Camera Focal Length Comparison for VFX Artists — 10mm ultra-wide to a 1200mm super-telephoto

Hey what's up guys, welcome back to the channel and I hope you're all doing well. In this video we're going to take a look at focal length. So you might think that focal length is really only important if you're a photographer or maybe even some kind of traditional 2D artist. However, focal length is very important if you're a 3D or visual effects artist and in this video I'm going to talk about why. So in this video we're going to take a look at what focal length is, how increasing or decreasing the focal length affects the image, and why it's so important to understand. That sounds interesting, let's get started.
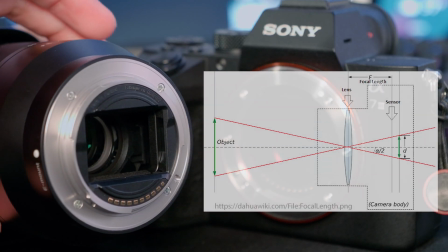0:27 When light rays hit a camera lens, they converge at a focal point, and the focal length refers to the distance from the focal point of the lens to the camera sensor.
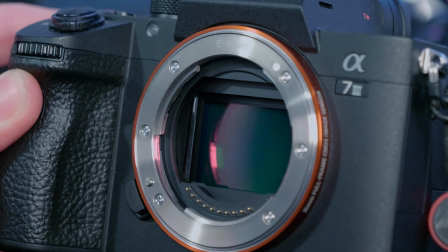0:36 In older cameras, instead of the sensor, it would be the film.
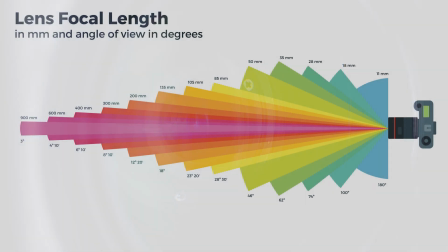0:38 So as the focal length increases, the angle of view, or what you can see through the lens, decreases, and the foreshortening decreases as well, and vice versa.
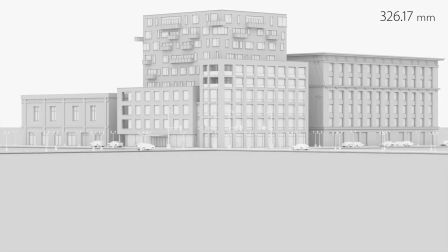0:47 For example, with an ultra-wide angle, a small focal length, the angle of view is large, and therefore more of the subject can be shown in the frame. Foreshortening is also increased, meaning that objects closer to the camera look much larger and more distorted than they do to the human eye.
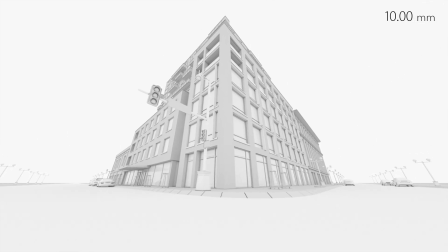1:03 This is especially noticeable with vertical lines, which appear to angle inwards or outwards if the camera is tilted up or down respectively.
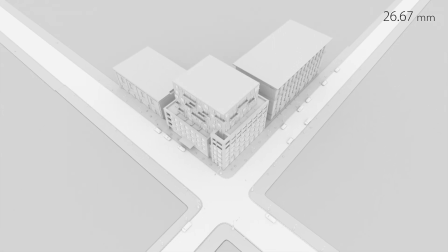1:11 With a super telephoto lens, or a lens with a large focal length, the angle of view is much smaller.
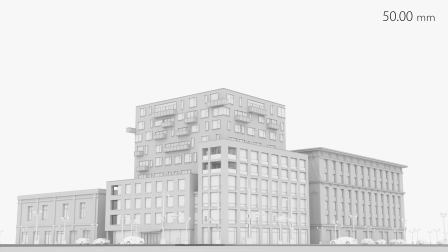1:16 There's very little foreshortening here, and the subject will appear to be flattened. So let's have a look at these images here that I created in Maya. and with these various images I have
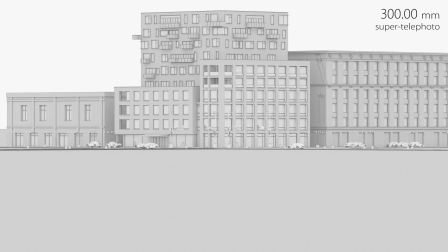1:24 specific focal lengths and notice what happens as we go through each one.
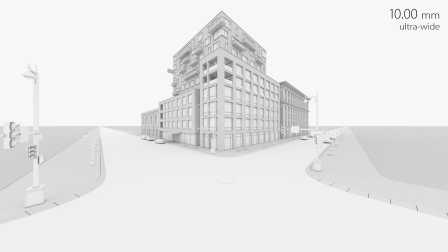1:30 So starting off with a 10 millimeter lens this is considered an ultra wide angle lens we can see all the way down the street we can see two distinctive vanishing points.
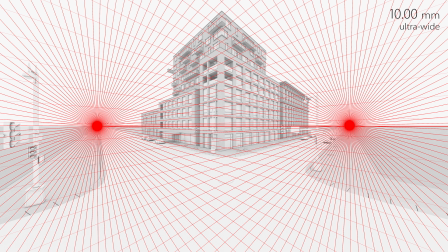1:38 So if you remember from like a drawing class you might have learned how to do two point perspective when you are practicing two point perspective what you're basically representing is an ultra wide angle lens otherwise you would need a very very large piece of paper and your focal points would be very very
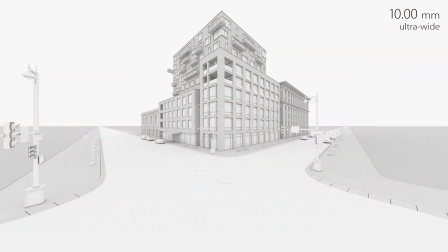1:53 far apart. Looking at this first one here, the viewer or the camera is basically at that intersection and we can see all the way down both streets.
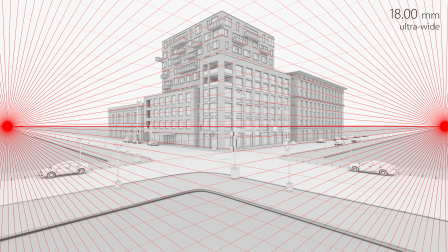2:01 Next we have an 18 millimeter lens which is slightly further back and as we increase the focal length to a 24 which is a wide angle lens,
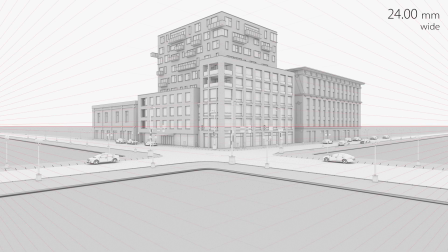2:09 we have to step back from the road. We no longer can see down the street and their vanishing points are further apart. Notice also what happens to the building. It appears to be slightly more flattened. There's less distortion.
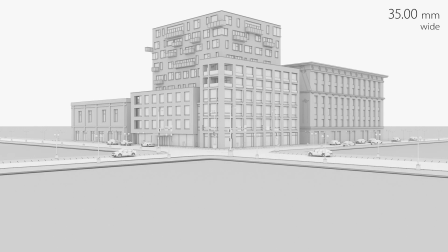2:19 Now as we increase that to a 35 millimeter lens which is still wide angle the vanishing points are much much further away and we have to be even further back so as we increase we're magnifying the view our angle of view decreases so we have to stand further away from the subject to
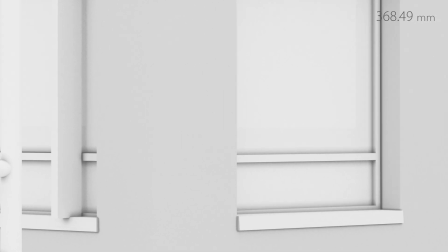2:34 keep it in frame otherwise we'd get something like this where we're just zooming into the shot next we have a 50 millimeter lens this is going to
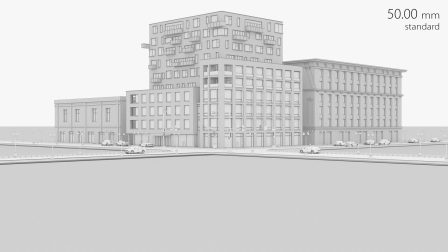2:41 be closer to what the human eye will see and notice how far away we are from the subject we also have an 85 millimeter lens here.
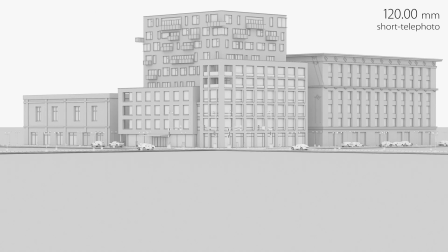2:49 And lastly we have telephoto lenses. So we have a 120 millimeter lens which is a short telephoto lens and then we have a 300 millimeter which is considered more like a super telephoto lens. So as we increase the focal length to a 600 and a 900 and then finally a 1200 millimeter
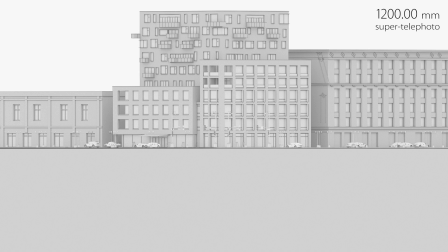3:05 lens we get to the point where we could almost mimic an orthographic view which has equal four shortening in all three axes.
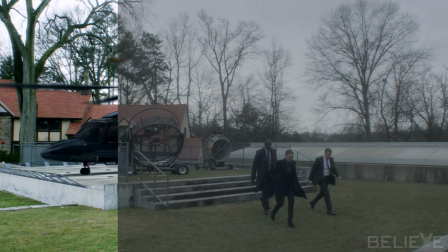3:12 So this is very very important for 3d artists especially for visual effects artists,
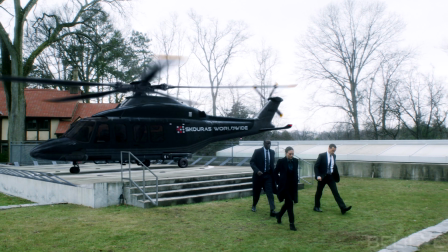3:17 because it is vital that you match the focal length of the plate when setting up a camera in a 3D scene.
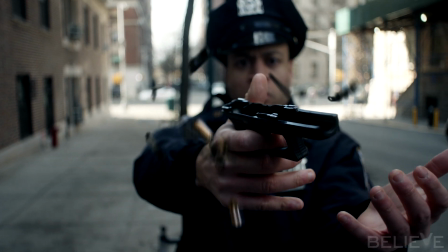3:22 Otherwise, 3D objects composited onto the plate won't look correct.
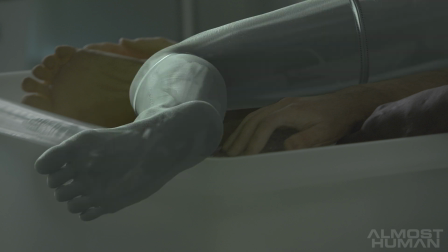3:26 So you either need to know exactly what the focal length was of the plate, or you need to create objects that match objects in the scene,
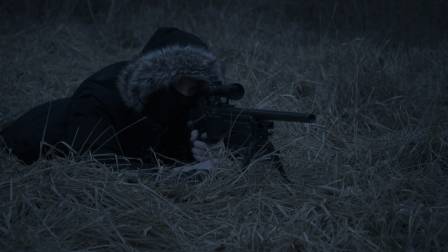3:32 and then make a camera that seems to line up with everything in the scene. Sometimes it's quite tricky to do.
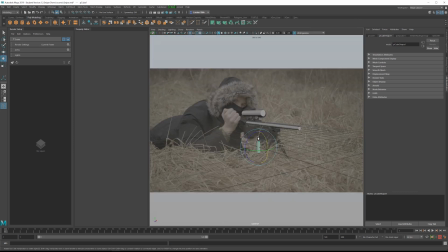3:37 In some of the tutorials of this channel, we have discussed how to set up a scene like this. If you take a look at the sniper one and the one about the the plane.